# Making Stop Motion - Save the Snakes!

Save the Snakes commissioned me to make a video to help save the snakes. I love snakes. I want to show snakes as part of their environment eating, being eaten, and mention the use of their venom.
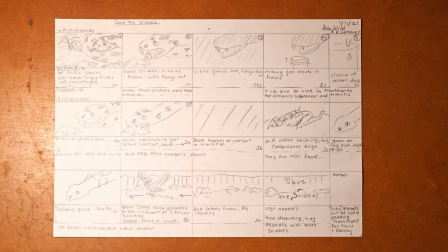(0:07)
All in 30 seconds. It'll take me over 30 hours. Let's go! Starting with a storyboard, some questionable sketches, and some colored paper, I jump into setting up my 2D animation table.
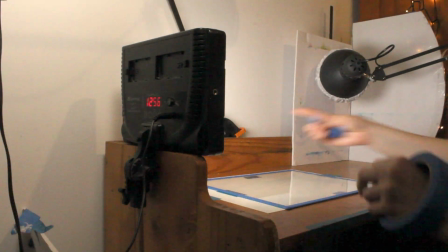(0:16)
I'm cleaning off a pane of glass I've taken from a secondhand photo frame and taped around the edges. I'm taping the top so I can lift it up like this little flap.
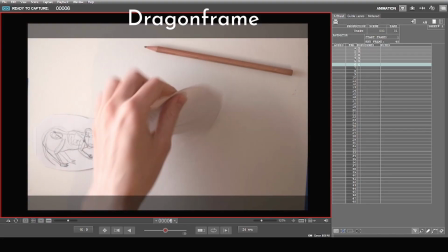(0:25)
It's time for a change of view. and these aren't dragons but this is dragon frame and these are old envelopes volunteering to help me pick the sizes of my props.
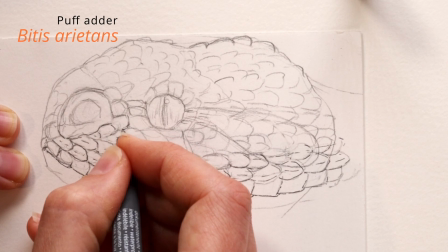(0:32)
For the serious business I start with a sketch and trace each scale in pen. You won't see this but it's a useful guide for me as I'm colouring it in.
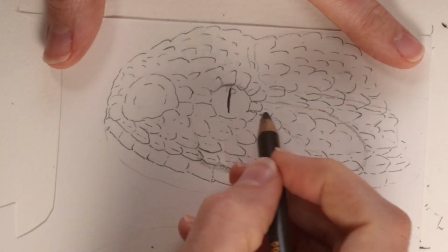(0:40)
Erasing the old pencil lines is extremely satisfying. So let's put the pencil back with some Prismacolors to help guide me when I move on to watercolor.
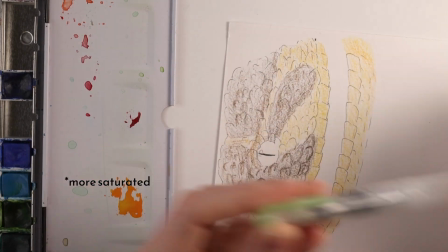(0:49)
I'm a big fan of these watercolor brushes but for darker colors I like the control of a more traditional brush.
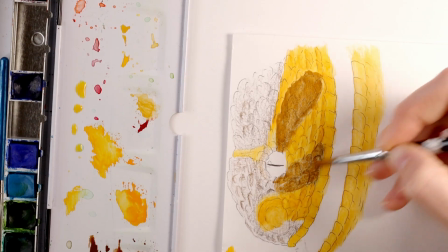(0:55)
Again, I paint every scale for the 3D detail and this takes some time but I think the effect is worth it.
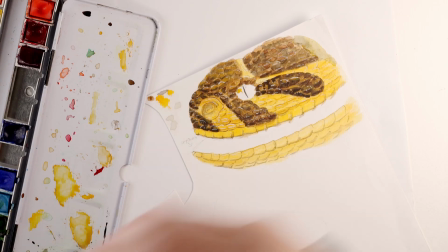(1:02)
These specks of white give the scale some shine and I paint the eye last as a reward to myself for finishing the rest of the face.
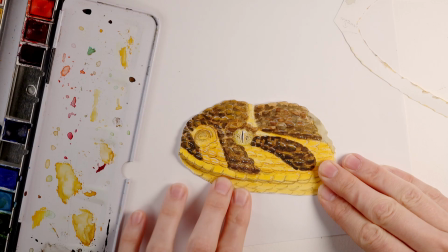(1:09)
And I try and give it some fun textures. Quick cut and we're ready to make a mechanism. I use regular paper and start with some rectangles.
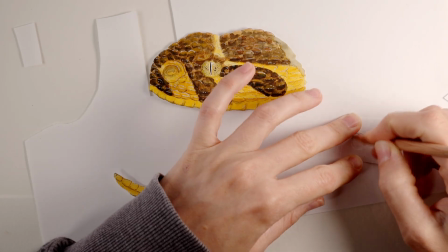(1:17)
I do my best to cut out a circle and I trace it and cut flaps from either side of the second circle.
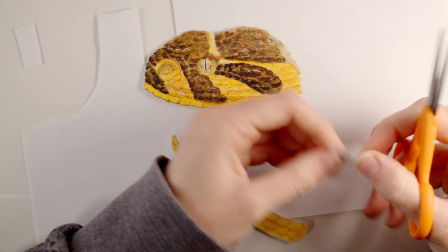(1:23)
It's a bit complicated to explain but I think you'll get it.
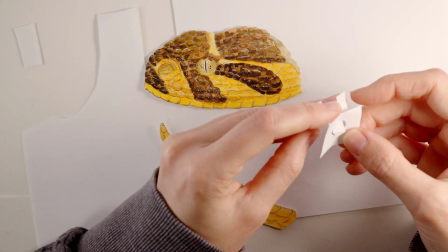(1:26)
I fold them down and slot them through the hole in that first sheet of paper and then you can kind of get it
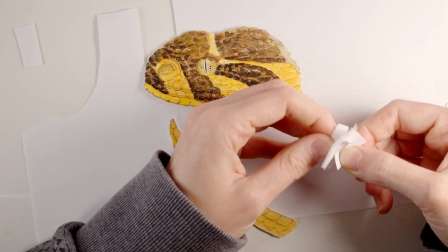(1:32)
in there and eventually you'll see that it works and so you can spin things off of one sheet of paper.
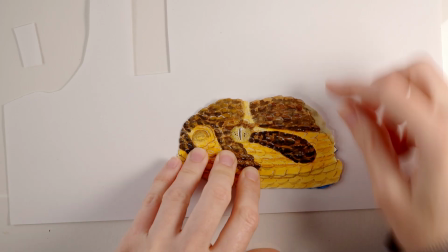(1:39)
I stick it to the jaw, head and this snake's got chompers I can use now and adjust later.
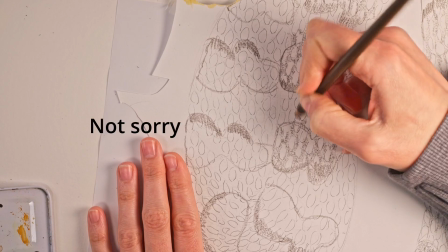(1:44)
The body's the same thing just on a larger scale. I sketch, trace, color and then move on to paint them.
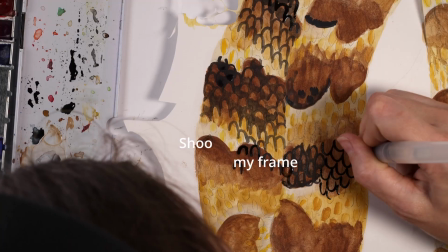(1:50)
Again I start light and then work up to the darker colors. I use wet blending here to make the colors fade together and the snake pattern doesn't depend on the scales but I still paint each one.
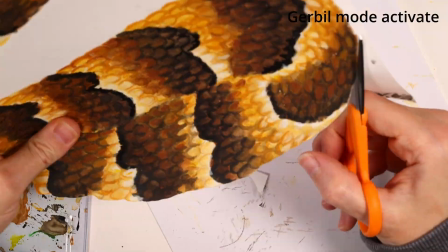(1:59)
I use prismacolors for some more controlled shadows and detail. I've had this resting in a big heavy book.
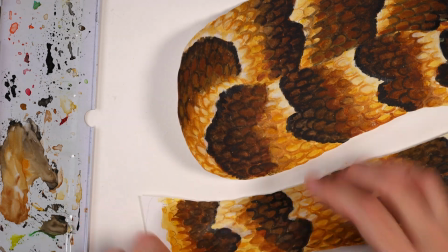(2:07)
This is more yellow than here and I can incorporate a bit of yellow so let's do that. More yellow and then some white dots, final touches.
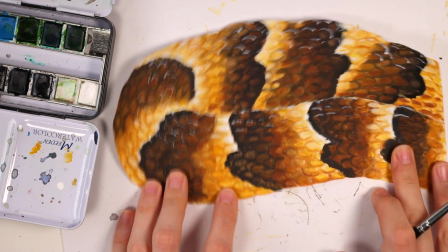(2:14)
All right so we've got some details in our snake. Makes it pop just a little bit huh?
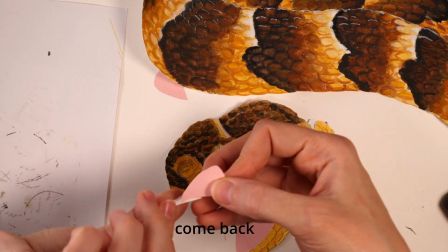(2:20)
Then, ahhh, this, come back. That's terrible.
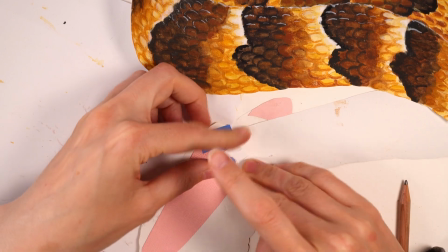(2:30)
Great, then. Okay, and now, I've been thinking about the type of mouse shape I want,
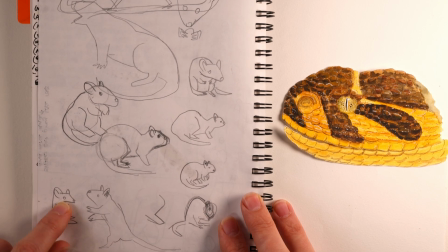(2:37)
and I think probably sitting up and three quarters view is kind of what I'm after.
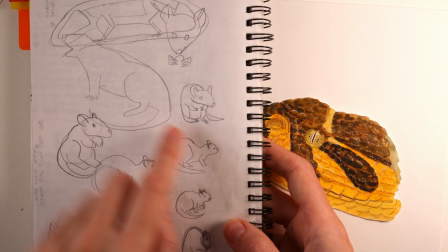(2:42)
I mean, some of these look like otters and iguanas, who knows, ignore those. But this is probably the type of angle I'm going to go for.
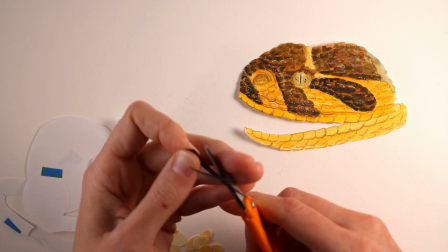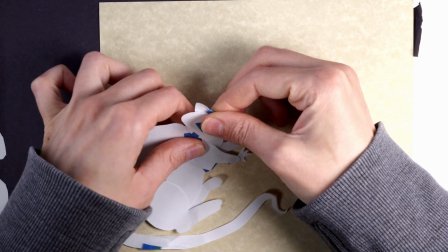(2:56)
enough of that back to the mouse here's a prototype of the shapes now to pick paper decapitate dismember our pattern play mouse tetris cut color glue reassemble
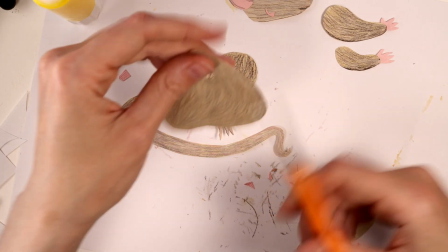(3:05)
then a few mechanisms like before i've used these several times in the build and they're really simple same story i actually learned this mechanism from square
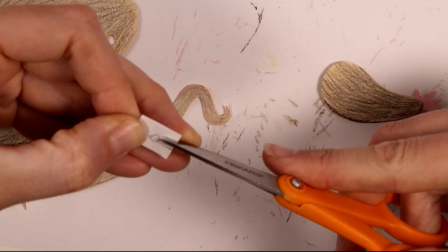(3:13)
type and i've linked them below in the description if you're interested as part of a pop-up card i used the idea for a A very nerdy card of my own.
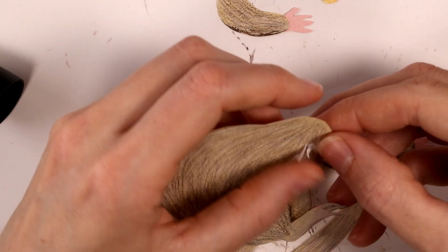(3:22)
And now back to the mouse, let's stick on the forelimbs and head.
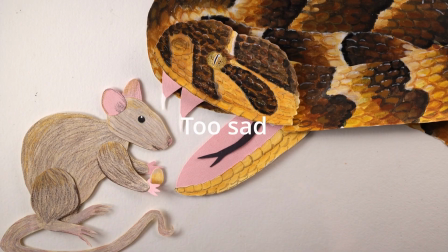(3:27)
I thought it was done, but it looks so sad, so I beefed up the colors a bit before moving on to the backdrop.
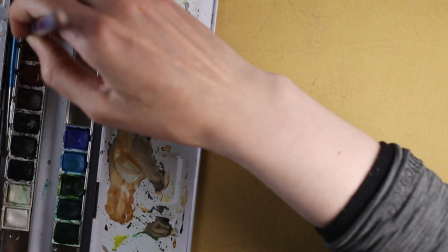(3:34)
I sketched some exposed brickwork on paper with nice grain and went for it with watercolors.
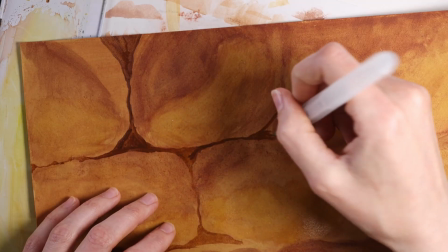(3:39)
Like always, I start light and finish dark and work on my shapes as I go.
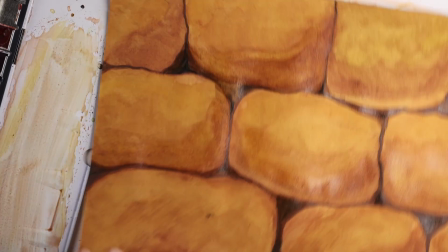(3:43)
I do a little wet blending for contours, then flatten everything under some books.
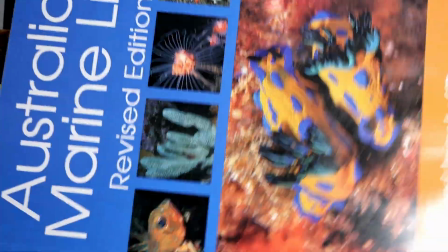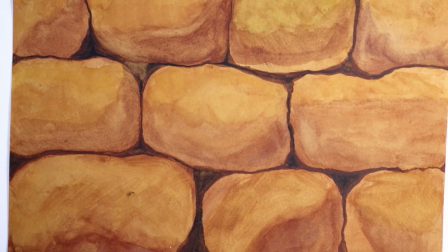(3:55)
After a day, I use some pastels to bring back the texture of the paper and do some final touch-ups.
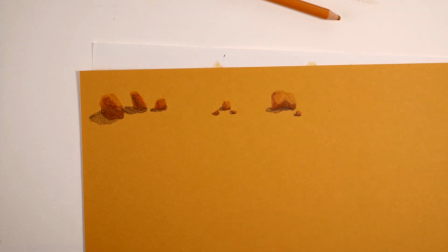(4:02)
The bottom is a simple dirt path with some stones. I added a footprint to make it look like people pass through here.